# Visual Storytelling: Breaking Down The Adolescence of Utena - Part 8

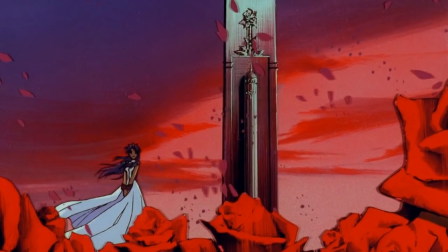248s
Seonji doesn't say anything about it. Juri sure as shit doesn't. I think the Castle of Eternity and the power to revolutionize the world definitely feels like a refinement of the series. Whereas in the series it's very much used and possibly abused to the point where it's kind of just lip service by the end.
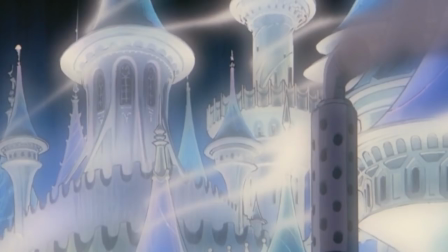264s
In the movie, the Castle of Eternity and the power to revolutionize the world is Anthe's construct. And perhaps it goes back to her role as the Rose Bride, something we actually haven't talked a lot about because I don't have a lot of meaning to put behind it.
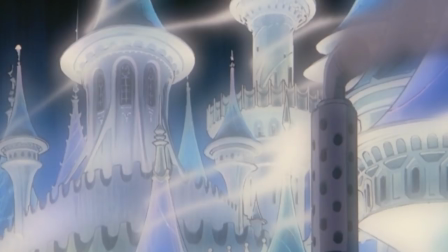278s
But I think this does go back to the idea of the powerful submissive Anthe. That whole bit of Akio saying, "Why must you torture me so?"
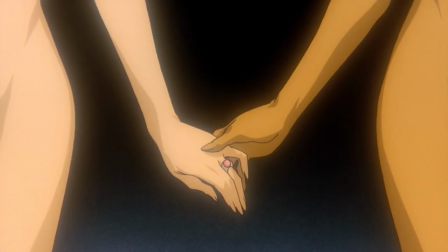284s
If Anthe abstracted the Castle of Eternity as a goal, not a full delusion, but kind of a half-lie that she could tell herself, and she could lull herself into a sense of complacency so that she doesn't have to challenge herself on a very primal level. I think that works.
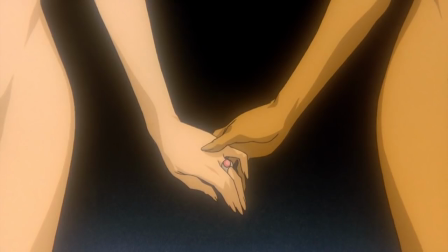302s
I think that works a whole lot for how the Adolescence of Utena uses the Castle of Eternity, locking away the power to revolutionize the world.
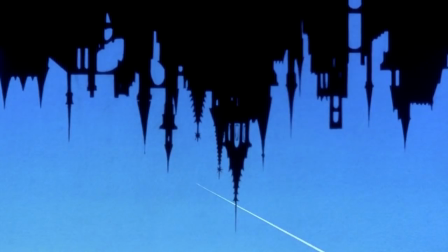310s
And I think that the character of Utena, through the events of the film, specifically the ones we'll see in this episode, does challenge Anthe and forces Anthe to really question that belief,
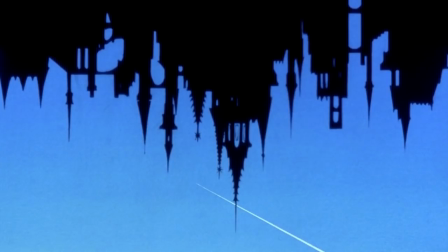324s
that acting how she has always acted and continuing to stay in that mindset will ever lead to the power to revolutionize the world. I think that is why Anthe was so surprised when she saw Dios in Utena during the duel.
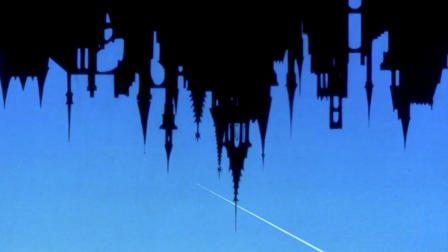338s
And I think that the incredibly painful process of finding the key,
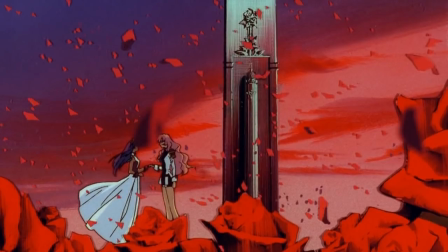344s
starting the car, and rejecting the social systems that have become so ingrained in a part of Anthe's self-worth and self-evaluation are all a result of her deeply held belief of the Castle of Eternity equating to the power to revolutionize the world
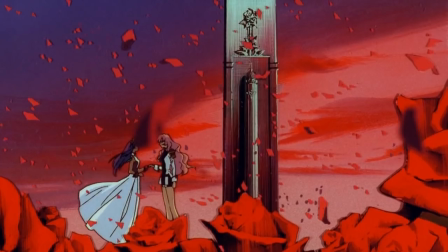361s
via the social system of the prince, clashing up against Utena's internal value scheme, her inner strength and nobility, and the relationship that she has developed with Anthe. And the reason I kind of wanted to save it for the Castle of Eternity on the chase scene on the highway is because I think you see this a bit more,
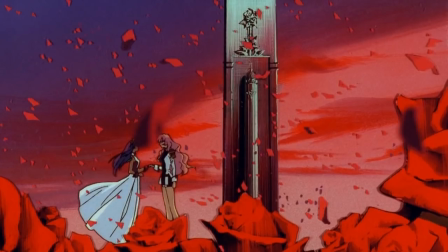381s
especially when Anthe rejects Akio and then the Castle of Eternity crumbles.
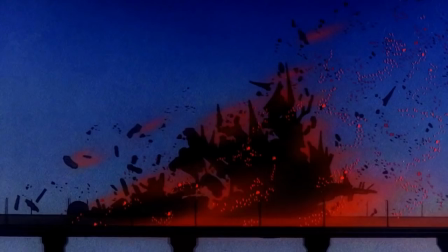386s
Because in that moment, the power to revolutionize the world is realized, and it's de-glamorized. It's demystified. It's not made into this giant mystical place that's beyond mere human understanding.
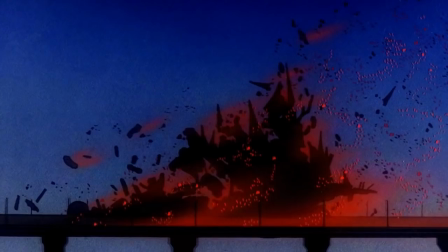402s
Instead, the power to revolutionize the world is just the incredibly powerful, incredibly painful realization that life is what you make it, and no one can ever forcefully deliver that to you. The Castle of Eternity and the power to revolutionize the world is Anthe's excuse for being too weak to leave Otri Academy.
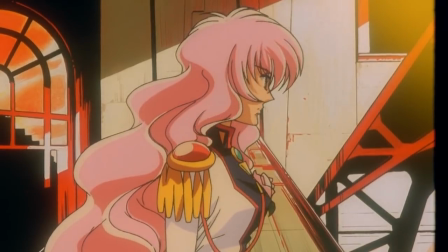422s
Coming back into the narrative, Anthe faces the accusations from Shiori.
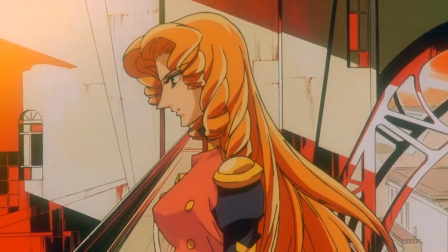427s
So even though she defended against it a bit, she's still exposed and public opinion turns against her, and she clearly vanishes.
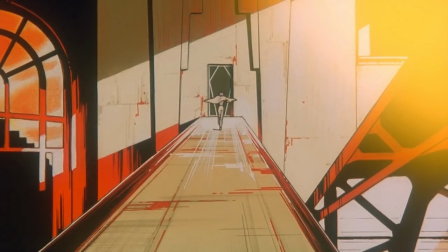434s
Utena chases after her, turning into Dios again, signifying that her intentions here are purely in line with the concept of the prince, or the ideals that the prince represents.
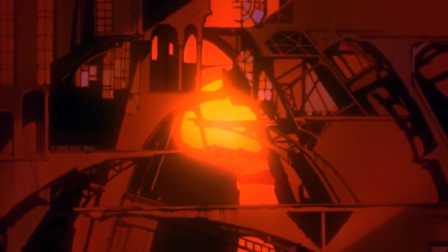446s
In this transitionary scene, we see a lot of architectural stuff going on.
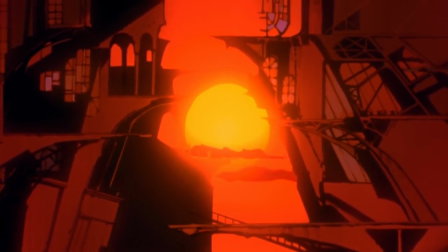450s
Otri Academy kind of opens up and embraces its inner labyrinth here.
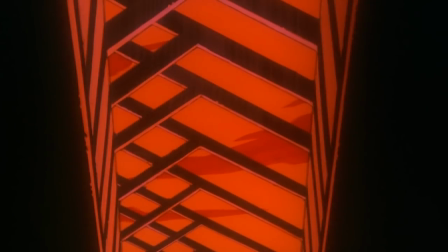455s
It's actually a very good place to run and hide if you need that, or perhaps it becomes a very good place to hide.
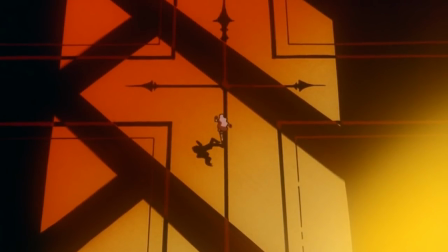460s
Anthe's obviously trying to create a lot of distance between herself and society. Utena is taking it upon herself to bridge that. There's the sunset, but I don't know that that has a ton of significance other than kind of bringing it in tonally to a more reclusive and introverted scene,
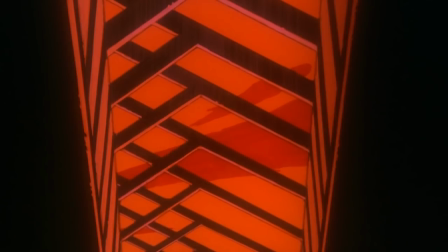477s
sort of like how it was in the Rose Garden at night, the previous night.
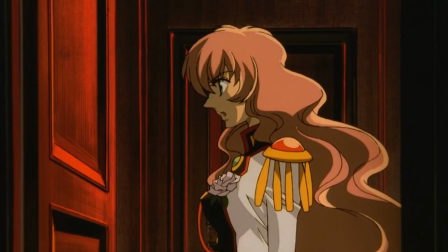481s
They're closing off, their performances are ending, and the interpersonal relations are kind of fading and giving way to the introspective darkness.
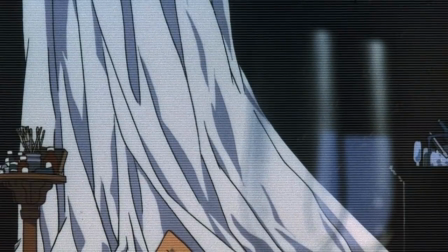489s
And we've got the hard cut here to the memory. This is a tough one because it doesn't give us any context for how this memory is coming up or being exposed.